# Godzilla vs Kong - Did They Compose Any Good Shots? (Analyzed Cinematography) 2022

Alright, so now we have Godzilla versus King Kong.
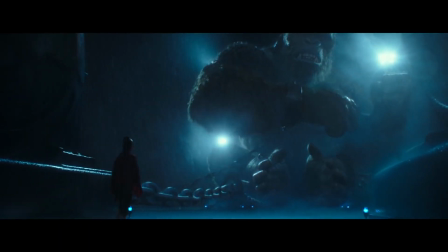And my type of movie is more independent, so I'm into composition, dialogue, all the great elements.
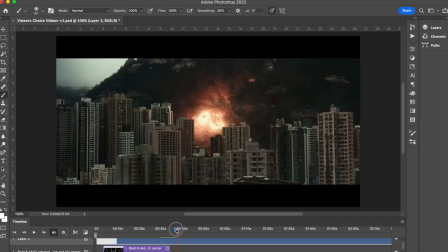So I would say this is not necessarily my favorite movie, but if you're into visuals,
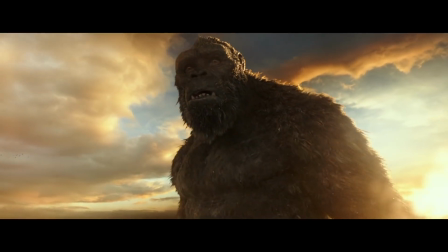I would check out this movie because it's very, very cool to see how far we've come with these computer graphics.
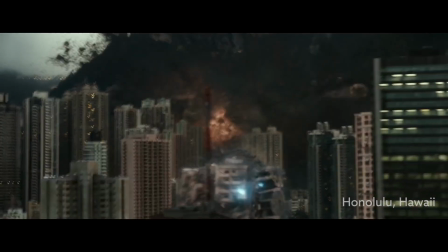And you can see this first explosion. I think this is Honolulu where I live. It looks like it, and I'm pretty sure it was filmed here.
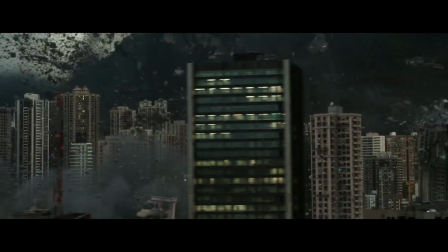But you can see this cool little special effects explosion. Nice perspective of just panning past all these buildings and explosions. Just really great cinematography. So wanted to point that out.
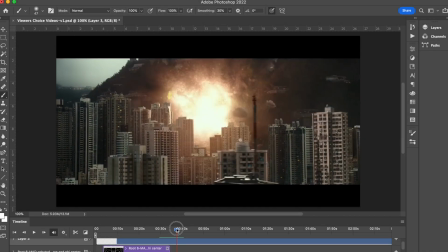Definitely aerial perspective in that shot, centered explosion, and then the panning shot is great movement.
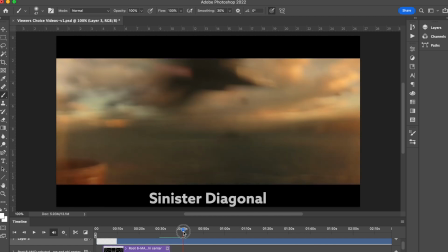This one's coming in from the left, creating a diagonal, a sinister diagonal towards the sun.
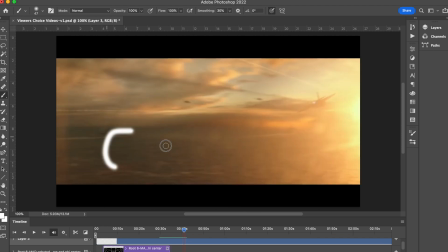And then this lens flare on the left side here. We're gonna see it on the left. That's aerial perspective as well.
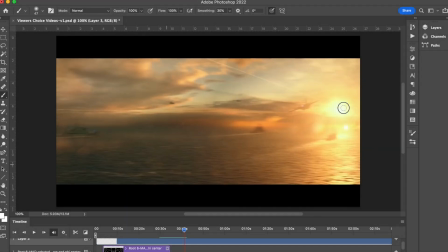The GAC, the greatest area of contrast, it's drawing our eyes here, and that's where the jet is flying, and it ends in the center there.
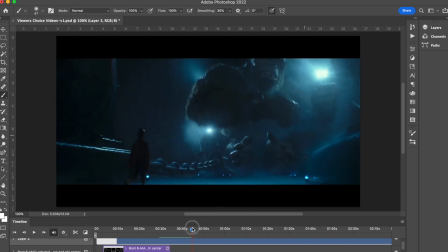This is a cool shot, nice scale and aerial perspective, greatest area of contrast right here, directing us to the most important part is his face.
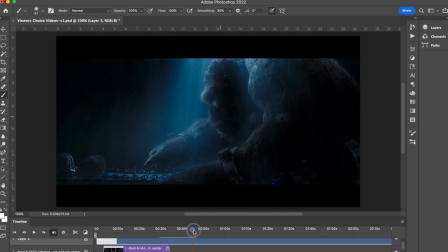And we've also got this smaller light here illuminating the body, and then that nice sense of scale, smaller subject with the larger subject. This is a cool shot. Another example of the scale, the small subject with the large subject. Got the aspect of view of the gorilla, King Kong, creating that broke diagonal with his hand there and his finger.
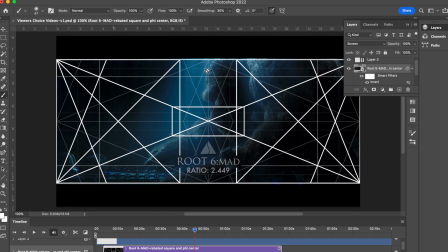You can turn the grid on and see how he's lined up to that vertical center line, and then the broke diagonal there.
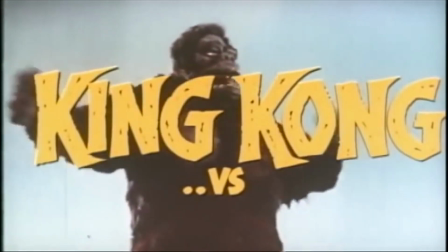And I just wanted to show you this old video of how far we've come. This is the old trailer for King Kong versus Godzilla.
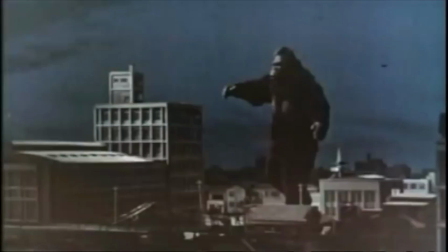King Kong versus Godzilla, heading for their colossal collision,
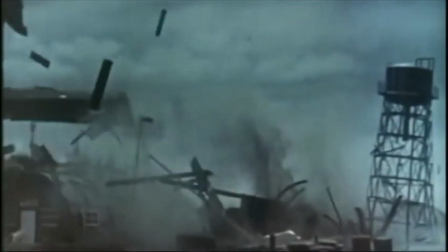shattering every obstacle that stands between them in the most fantastic rampage of annihilation ever recorded on film.
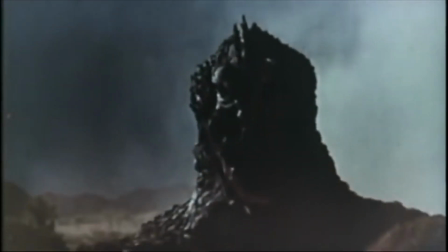And you can see how far we've come. It's just really horrible, hilarious special effects.
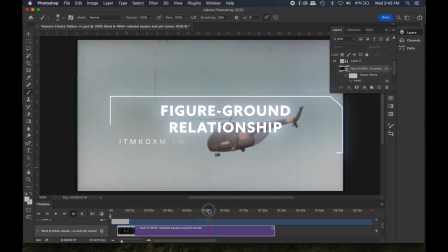But hey, they've got nice figure ground relationship, aerial perspective,
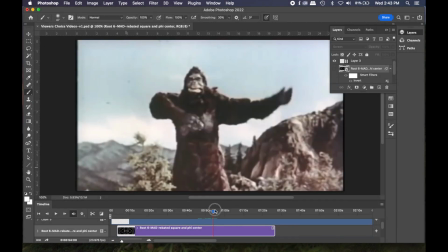aspect of view. You know, they're using some techniques, even though it looks pretty cheesy.
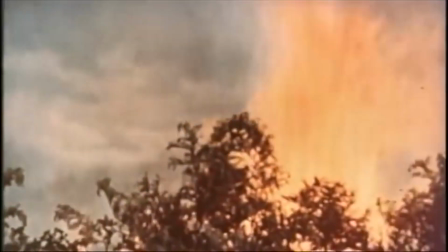So this is just to show you how far we've come and then show you some better shots here. This is a really cool shot of Godzilla going through the water.
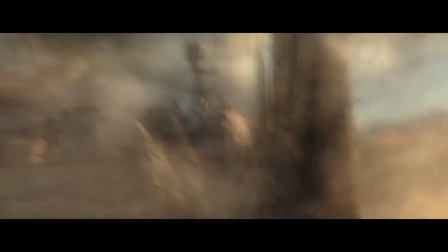Just really unique perspectives, just thinking outside of the box, giving us something fresh, something interesting to look at.
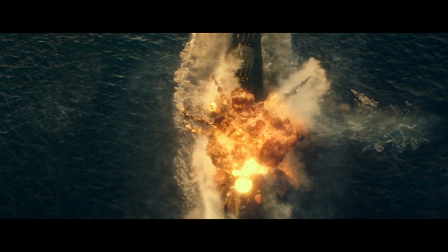And we can see how it's just really visually stunning.
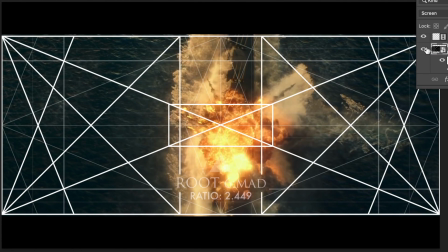Can't stress this enough, just the nice balance that they're creating, and it's all has to do with this vertical center line, the horizontal center line.
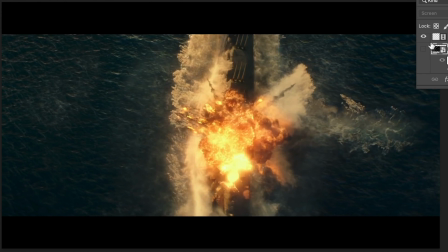That's your starting point for great balance in a composition, and unfortunately the rule of thirds kind of confuses people with that.
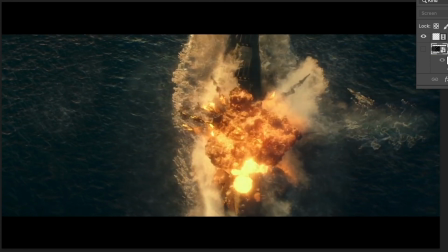So you can see this just all centered here, the explosion is running right through that boat, and then we've got it coming right at the camera here.
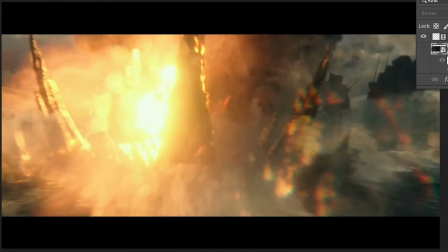Another explosion, aerial perspective, got aspect of view. You see those sharp points coming at us.
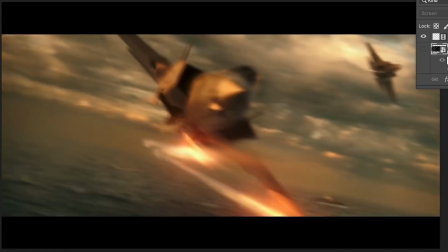We know what we're looking at. There's no visual confusion. Another great shot. The jet's coming right at us, shooting missiles.
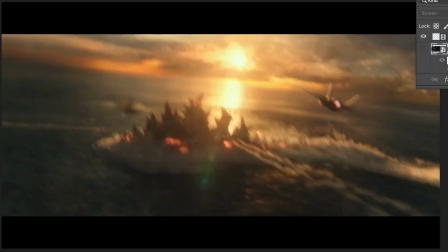It's a sinister diagonal coming at the Godzilla. Lens flare, aerial perspective. We got aspect of view of the spine of Godzilla. So they're creating visual clarity for us to just create this really stunning shot.
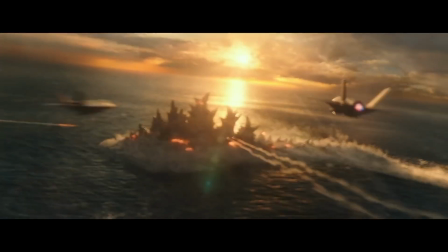Really, really cool. It is pretty funny just how a lot of movies,
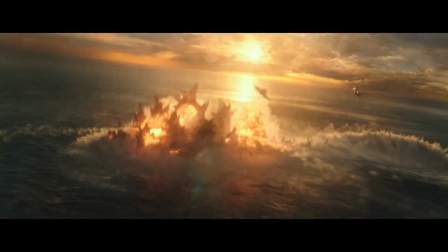you got this perfect sunset lighting, you know, in a lot of shots, and it's just always sunset.
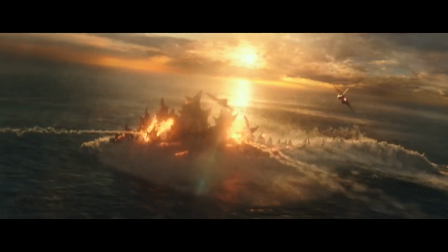So I don't know if anybody else picks up on that, but it's pretty funny.
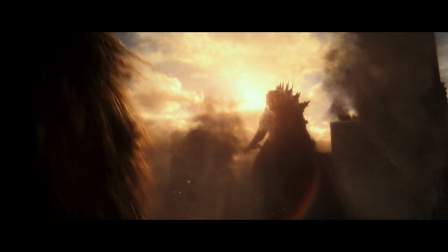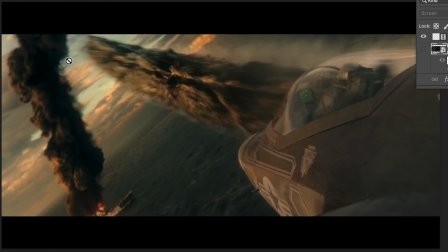So yeah, another unique shot. Got the sinister diagonal of this tail whipping towards the jet.
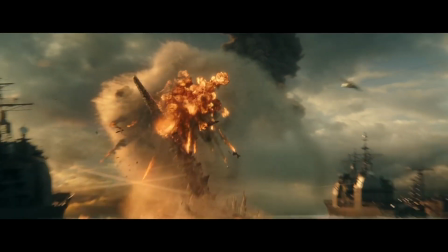Interesting how they choose the sinister diagonal in some of these, and then the broke in some others.
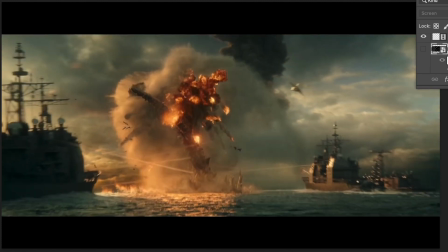Another explosion, aerial perspective, panning out real quick to see the entire scene.
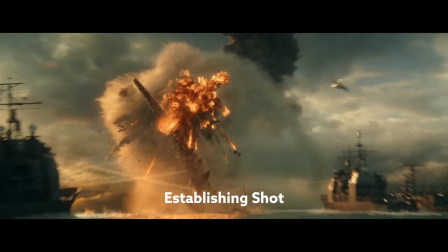That's considered an establishing shot, where it pans out and shows us exactly where we are and what's going on.
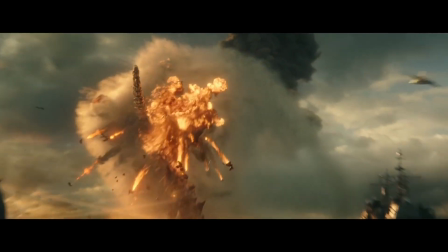Just a really interesting shot right there. The aerial perspective.
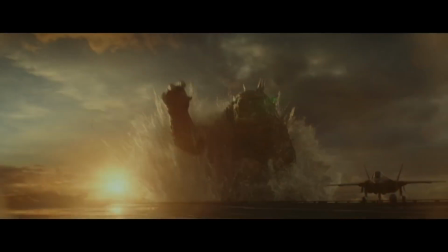Got the fire with the water. There's another unique shot where he's popping up onto the boat.
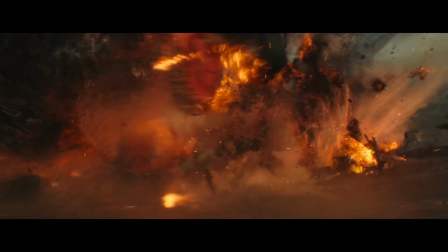Got the lens flare in the background, aerial perspective, unique angles, lots of aerial perspective there.
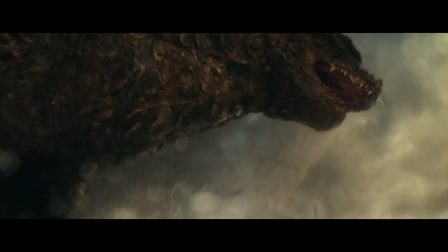Nice perspective here. We're below Godzilla and we're looking up at him. And then you can see the planes in the air crashing and burning up here.
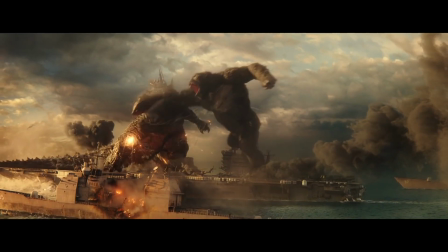Here comes King Kong. There's an establishing shot, what's going on, where they are.
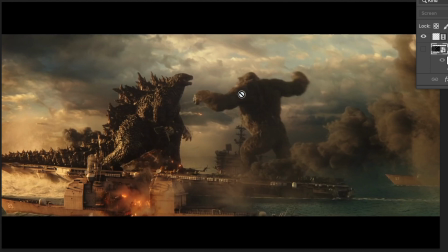Aerial perspective, got the aspect of view, side profile of the head, spread limbs, got that spine, the backbone coming up.
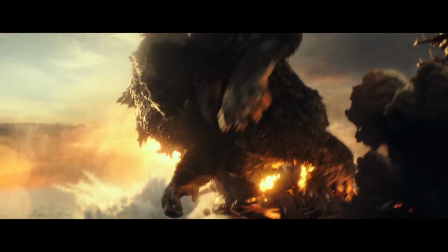More aerial perspective with those lens flares. Some really cool shots underwater.
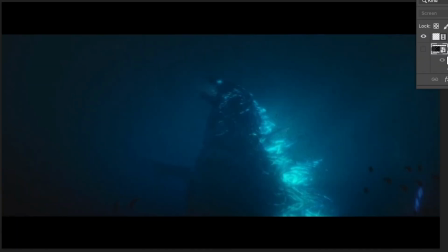See how they have the side profile of the Godzilla? So we can identify what's going on there.
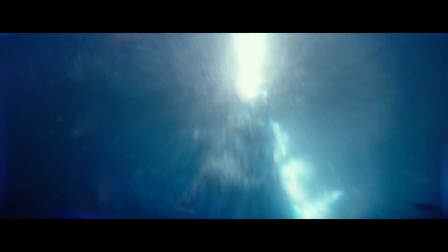His spine's lighting up right here, his mouth and his eyes.
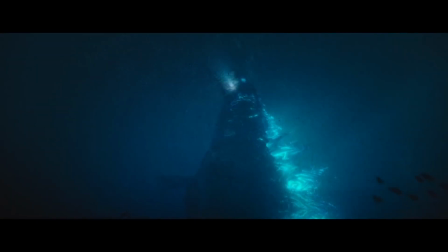A technique, these are all things that are considered in the final composition to give us visual clarity and create a stunning shot.
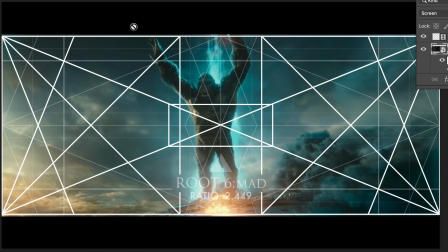Centered composition here, you can see how they're lining up. His arms paralleling this diagonal of the square, locking in here. But you can see how he's just to the left of this vertical center line, and the action, his gazing direction is coming this way. We've got the smoke on the right side here. Just another really cool shot.
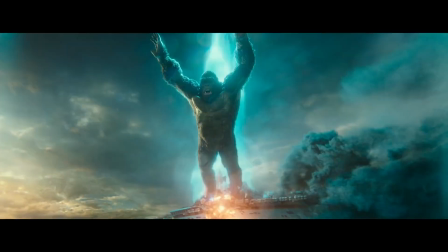Figure ground relationship, aspect of view, aerial perspective, nice balance, just really cool.
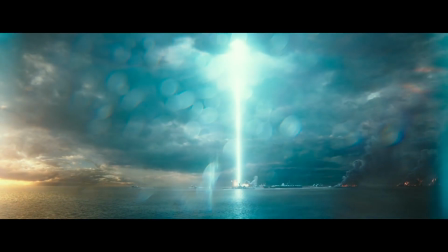They've got this splattered water effect on the camera, giving us another aerial perspective type of view, adding more depth to the scene.
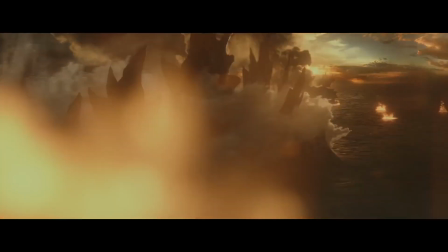Just really cool. Aspect of view here, the backbone again, and then we've got the aerial perspective.
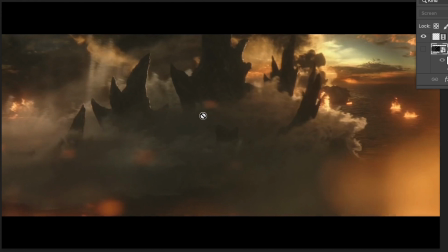Fire in the foreground and lens flare in the background, lots of smoke. So that's creating nice depth.
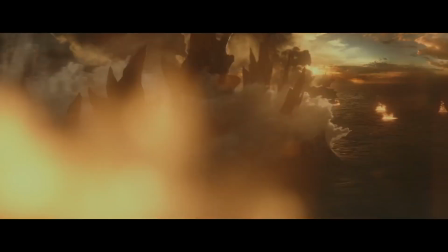See that?
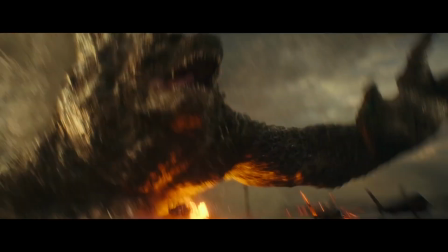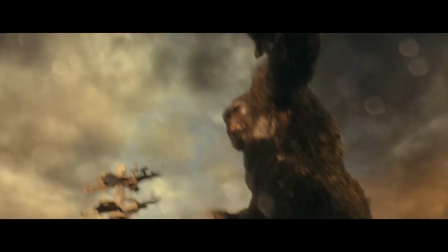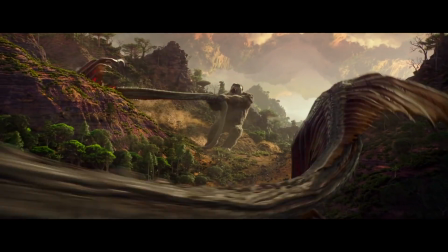This is a cool little entry angle here on the sinister diagonal, and then he swings it, hits it, figure ground relationship.
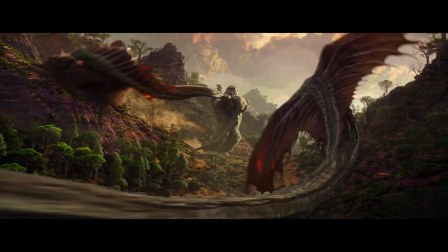We can tell what's going on here.
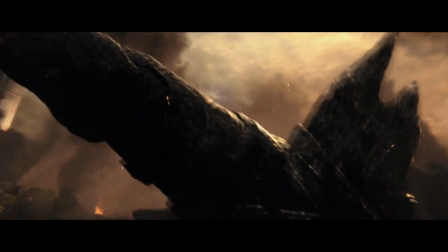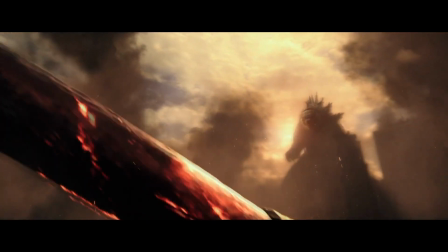Sinister diagonal coming in, aerial perspective, nice figure ground relationship, creating depth.
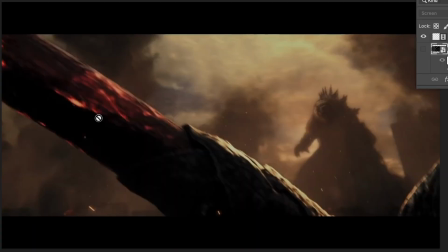Got the balance, interest on the right side, this interest on the left side, and then they change the focus.
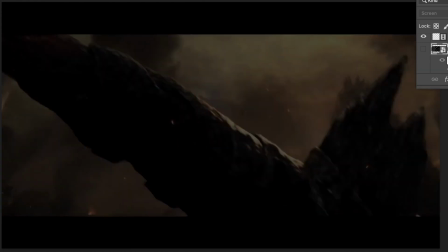Focus goes from foreground to background. Really cool shots.
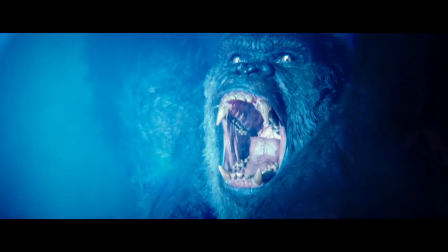This fight scene, got that establishing shot, where they are, what's going on, where the camera's just giving us a visual of the entire scene.
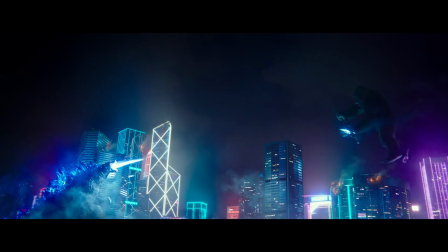And then we get a nice Baroque diagonal, aerial perspective, figure ground relationship, boom. And that's Godzilla versus King Kong. That's the final shot on that one.